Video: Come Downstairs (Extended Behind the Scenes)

What is this piece of hair doing? You have no right to be doing that, sir. Stay semi-normal. Hey, what's up? My name's Brayden and welcome to the full-blown behind the scenes to my new short film, Come Downstairs. Now, I did release a behind the scenes when I first released the Come Downstairs short film, but that was for Road Reel. It was like a 3-minute, 5-minute max behind the scenes, and it was just to showcase that you're using a road thing in your short film. And I was, demons? Oh, it's a chair. But I had a lot more than 3 to 5 minutes of behind the scenes, so I'm like, alright, I'll upload this to YouTube so that Road's happy, but then I'll upload another one which has all the stuff I recorded behind the scenes in this video. I just realized this is like extremely blue. Like, I want to make this blue to like fit in the theme with Come Downstairs because it's like a blue color grading, but this is really blue. This isn't a professional fancy pantsy 4K behind the scenes. This is me running around the house trying to film a short film at 10 at night and getting a camera and showing you what I'm doing. That's all it is. So by no means is this fancy. The audio is horrible. The picture is horrible because I'm using my M50 in almost complete darkness, so the ISO is cranked up all the way. There's noise everywhere. It's horrible, but it's just me showcasing how I crafted the shot. But if that's all okay with you, if you don't mind the crappy quality, then I hope you enjoy the behind the scenes.
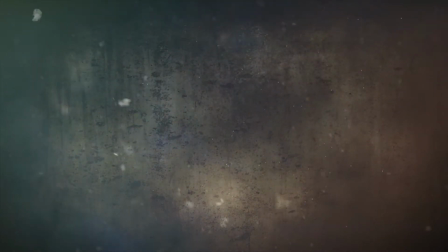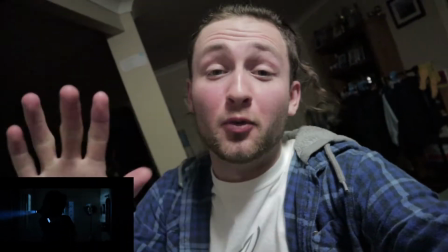1:58 I'm currently shooting the first shot, not the first shot of the movie, the first shot of the night, which is about halfway through the movie.
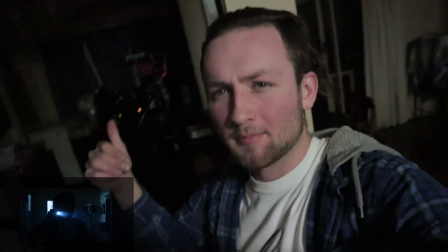2:04 Ripping my own merch as an Easter egg. We got the Black Magic Pocket Cinema with the anamorphic 50mm on.
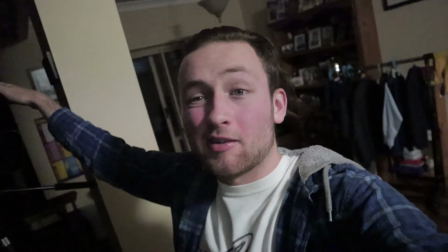2:09 Road's on top, but we're probably gonna have to redub everything anyways because the dishwasher's on. Then we got our LCD screen here so I can see myself. Got my phone here, which will have a light pointing towards the stairs so that it lights me up. Got the smoke machine, started up in a few seconds. Then outside we got the aperture, which is supposed to be like the street light. Was that the moon? That's the street light outside, so it's mimicking that, making it brighter and more atmospheric.
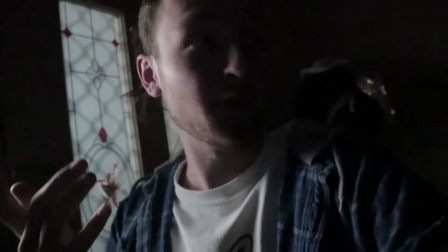2:32 This is probably gonna be the best shot, which is why I'm doing it first, because I'm so excited to do it. So I just added this thing.
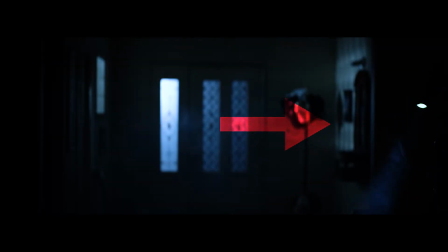2:37 So in this room here, I added a light. Goes through this window, makes a cool pattern. We're gonna let the smoke go.
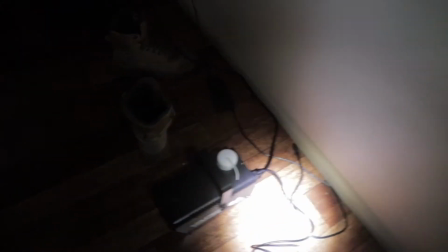2:42 It's red. It's meant to be green. Why is it red? I think it's broken. Never mind, just switch it on and off again.
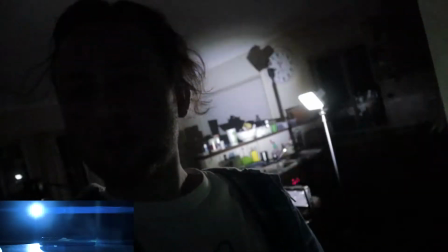2:49 Everything's smoked up. Alright, we got shot number 2. Got the light there, camera on the table, looking at the phone with the LCD.
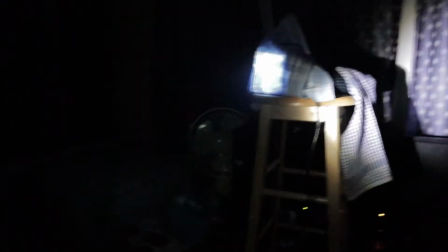2:55 Then we also got these back here. Work lamp wrapped up in a blue cloth, just to cast light onto the stairs here, just to give a little bit of detail to the background.
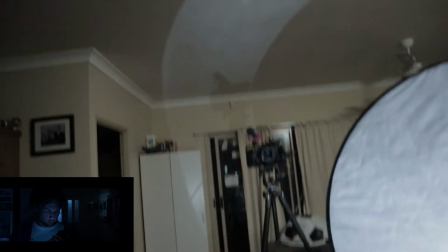3:03 Okay, so on to the third shot. It's pretty much like the first shot. Camera over here instead of over here.
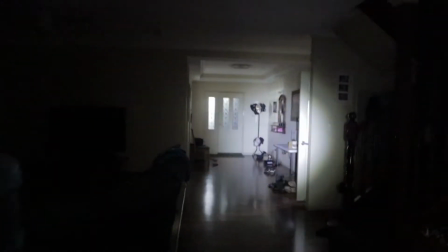3:08 All the lights up the same, except that door's open, letting some light spill in.
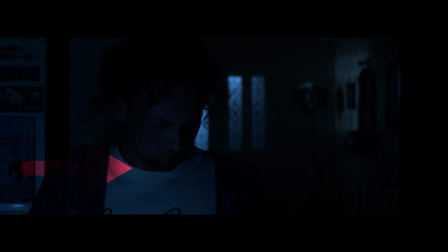3:11 And then I've got this big bounce with this torch shining into it, so it gives me some bounce here, because apparently the phone isn't bright enough to light up my face.
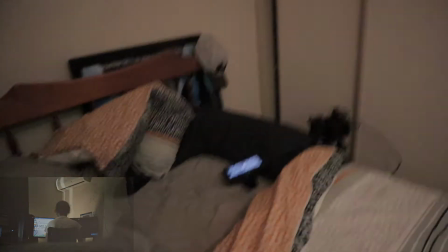3:20 We're doing the first shot of the short film. Camera's over there behind the bed, and we got the monitor that I'm using to look at it and check lighting. Looks pretty normal, doesn't it?
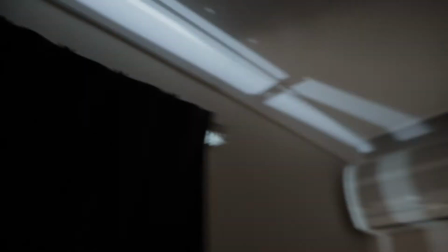3:27 Except it's dark outside. We're using lights to make it look like it's daytime. So it's a night for day scene.
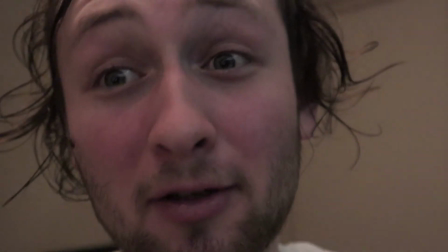3:32 Day for night? Night for day scene. It's night, we're making it day. Pretty cool though. I love doing this. So we're on to scene 3 now.
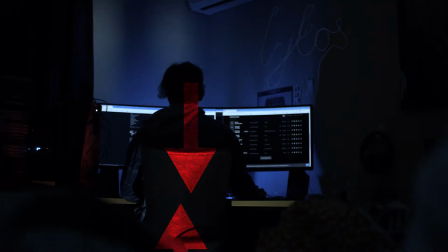3:38 Show the little setup we got going. We got my phone down here with that light, so it lights up me when I'm on the chair. It spills onto here, but when I sit in the chair, it actually blocks it. I've got my flashlight there, giving off that little pattern there. And with the flashlight, I got a little block in front of it, so it gives a little bit of shape to it.
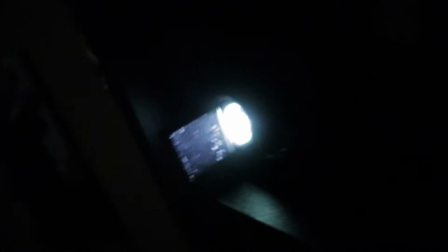3:51 But I've also got an ND filter right in front of it because it's a bit too bright. And I got my Lycos lights, which will be on, hopefully.
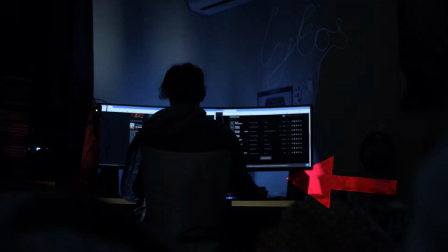3:57 Then we got the backlights on the computer, giving off that nice backlight.
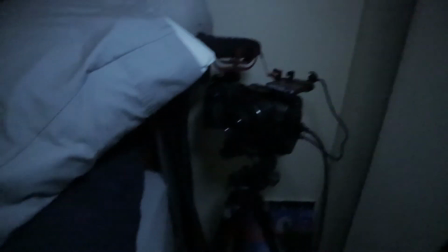4:01 And over here, we got the camera peering through this pillow, so it looks like it's peering at me.
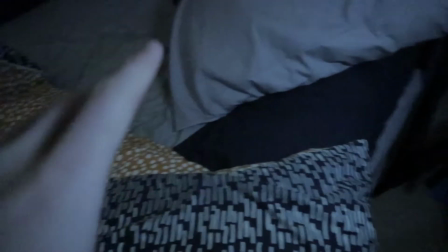4:06 And we got this light here lighting the pillows, so you can actually see detail. Are we sitting at the computer, doing computer stuff?
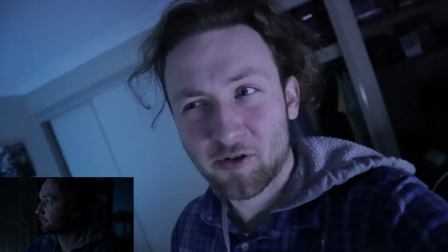4:11 Alright, so this is set up for shot number 4 or 5.
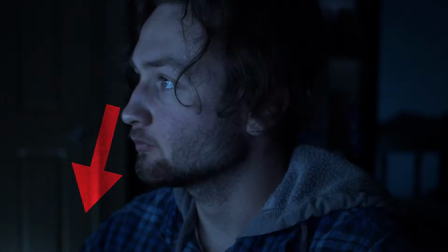4:14 We got a light on the door there, so you can tell that there's a door there, because that's where like the noise is coming from.
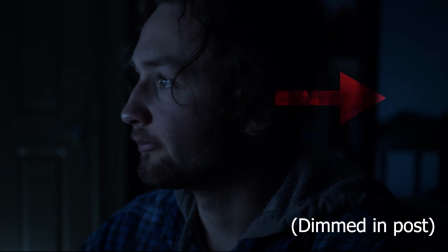4:19 Then you got this on the bed, which is probably distracting. I might remove it in post, but I'm just putting it there just to give me the opportunity.
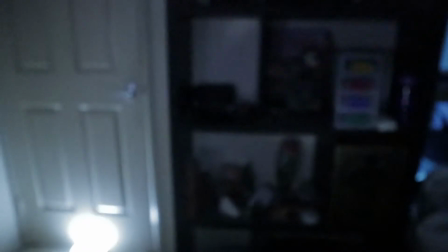4:24 There's my torch there, shining onto the shelf. We've got 2 NDs there. I put my fingers there, you can see that is doing something, but just very, very slightly.
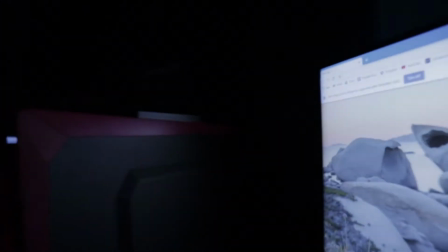4:32 And we got the screen lighting my face, and we got the camera over here, which you can't see. Oh, there it is. And the monitor there, so I can see what I'm doing. Alright, so this scene has probably taken the longest time to set up.
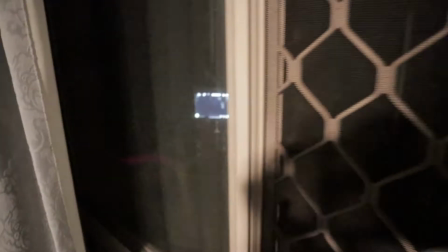4:42 I've got the light on, this light on now, which isn't going to be on. I've got the camera out here, the monitor here, so I can see from inside, so I don't have to go all the way out here,
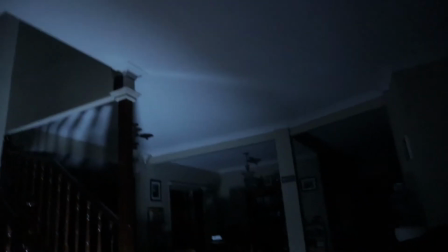4:49 around, and to there. Turn the light off, you'll see that we got aperture here to light up the stairs.
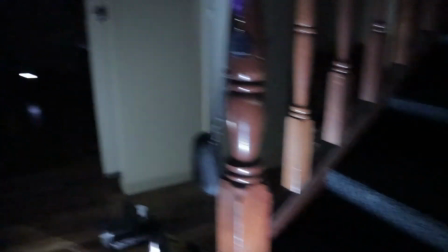4:54 I might actually put it up there so that it shines down, because you can't really see see this. Then you've got a torch here, bouncing off here, going into the closet.
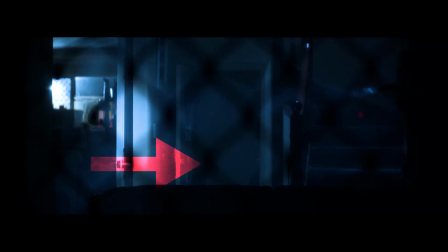5:01 I was gonna have this door closed, but I'm like, I might as well just use it for more depth.
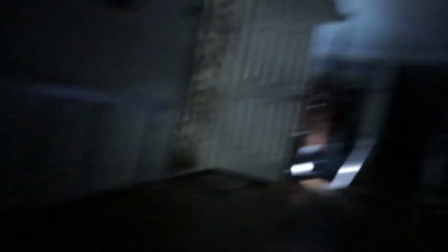5:05 Then I got my one wheel over here, my one wheel to light just this section up here, just maybe to light me, give me a tiny bit more light. Then outside in the garage, we got the work light shining in here through this door. Took me the longest to set this up, and I probably won't use it because it might take up too much time in a 3-minute short, so we'll see. Okay, so I just changed the light down here to up here. Got aluminium foil wrapped around it so it doesn't build any light onto that wall.
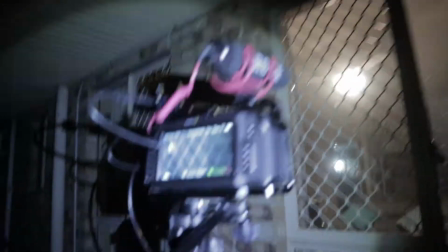5:29 Pretty DIY, but pretty genius. We come out here, we'll see the camera, the monitor, and then going from the camera down to the pool pump is the charger cord, so it doesn't run out of juice because the Blackmagic is known to run out of juice very quickly. It looks pretty cool.
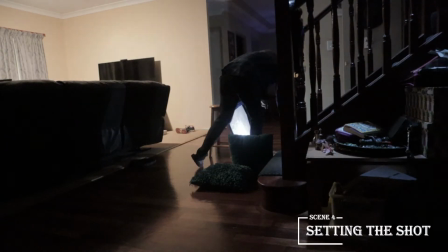5:42 Not sure if it'll pull through, but we'll see. On, this light off, let's smoke and see.
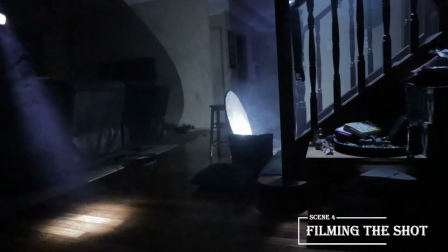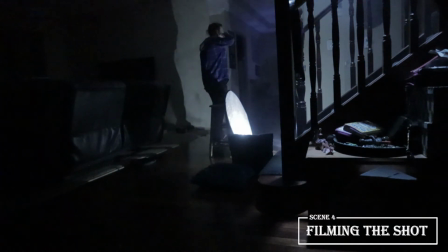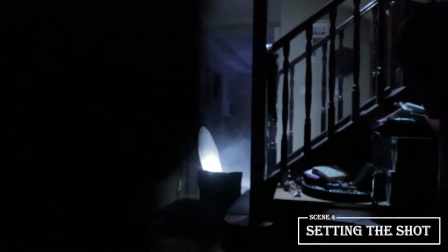6:00 Turn the Blackmagic off. I'm trying again. Oh, my phone, damn it.
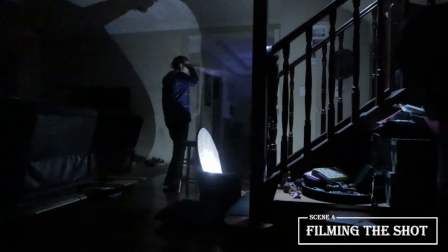The flashlight kept running out. Alright, so we've got the scene where I walk in and check the shed with my torch.
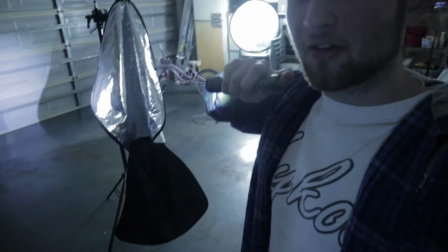6:18 This doohickey here so that when I shine the light on it, it gives a little bit of a reflection onto my face.
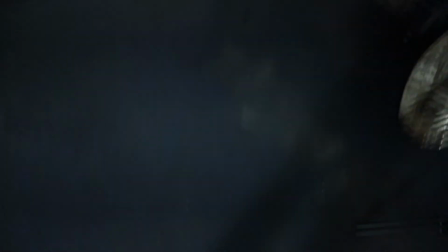6:23 And then over here we got, oh, I just stepped in oil. Then we got my worker light behind.
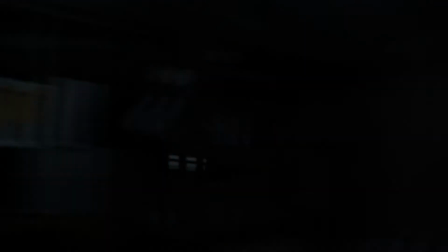6:28 Then the diffuser diffusing it so it's not too harsh.
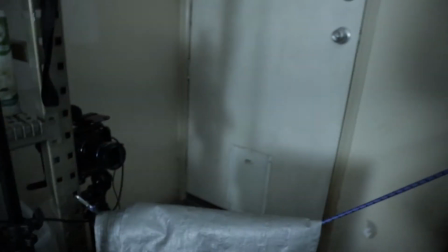6:30 Okay, so we got monitor here, we got camera here, but we also got this thing here in front of it just to give it something in the foreground.
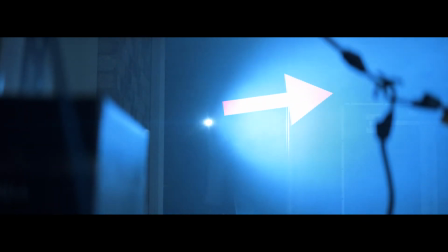6:37 Then we got this thing here to fill in the top right hand corner. Then we got this thing here to fill in the left corner.
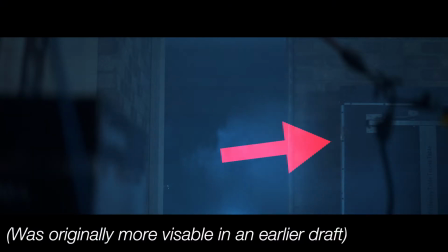6:44 And then we got the ping pong table over there where a hand is gonna reach back in from the ping pong table.
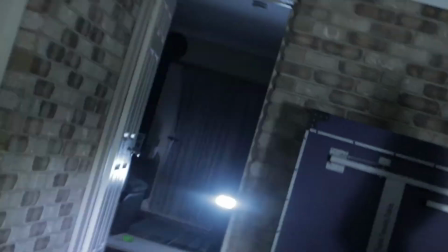6:48 In the lounge room we got that light shining behind me as a backlight. It's a big setup for one shot. Oh, and we've also got the smoke machine down there. Cause you gotta have smoke, bro. You gotta have smoke. I wanna step in that thing again.
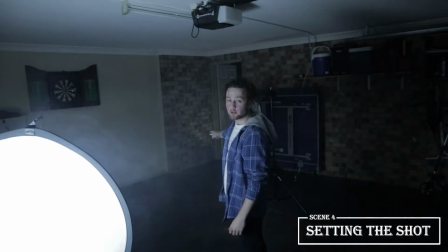7:03 Now I gotta wait for it to heat up again. I don't know if you can see, but I also added my phone onto the ground there to give me some light.
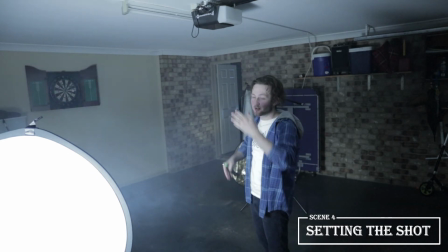7:09 Up here, getting a bit like more contrast rather than just a blank fill from this big thing.
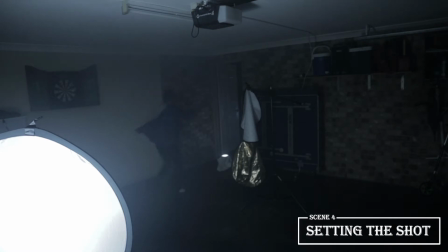7:14 Over that way. That way. Over there.
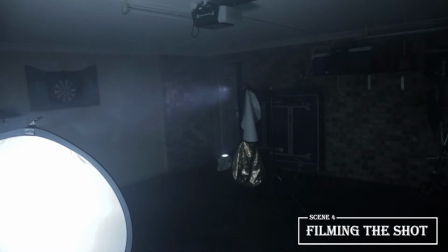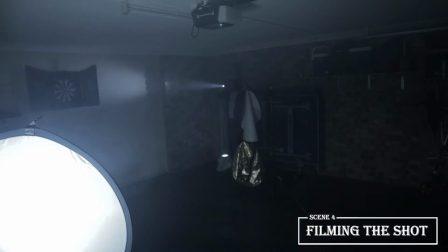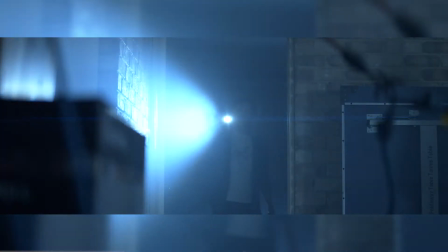7:31 I'm going to be doing 3 different versions of this. One like that, one where I reach for the security pad, and then another where it's on a Dutch tilt.
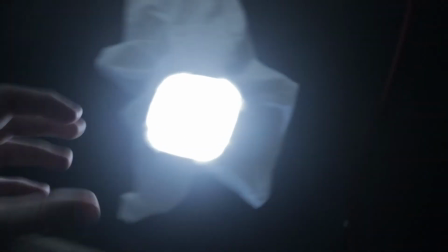7:38 So yeah, thanks for watching. So I swapped my phone out for a torch with a blanket over it. Oh, it looks so cool in the fog.
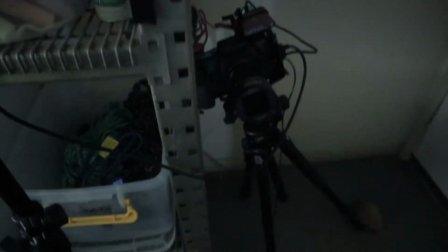7:44 And then over here, we've got the Dutch tilt happening, which looks dope, which I might actually use.
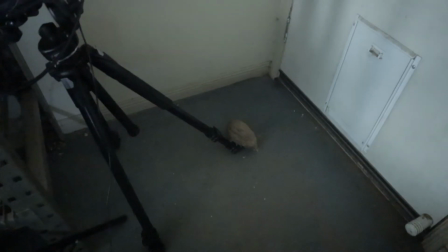7:51 And then we've got a rock, making sure the camera doesn't fall over. DIY filmmaking.
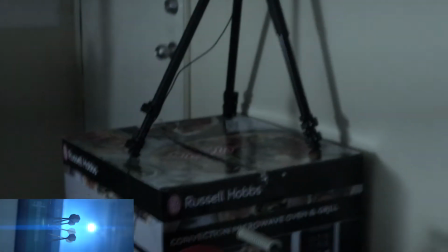7:57 I do not feel safe about this. This is on a cardboard box. We've got the same setup as before.
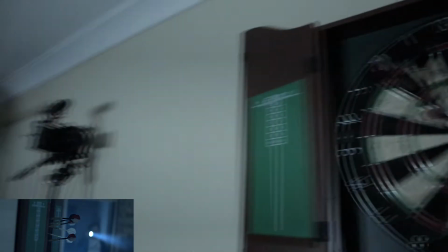8:01 Everything's the same, except I've moved the camera so that we get a shot of these darts, because I really want that. I reckon that look really dope. I probably won't use it just because of time, but I just want it there just in case I can. Here's a shot that I'm probably not going to use because it'll take up so much time, but I'm going to do it anyway, so I might put it in an extended version of the film.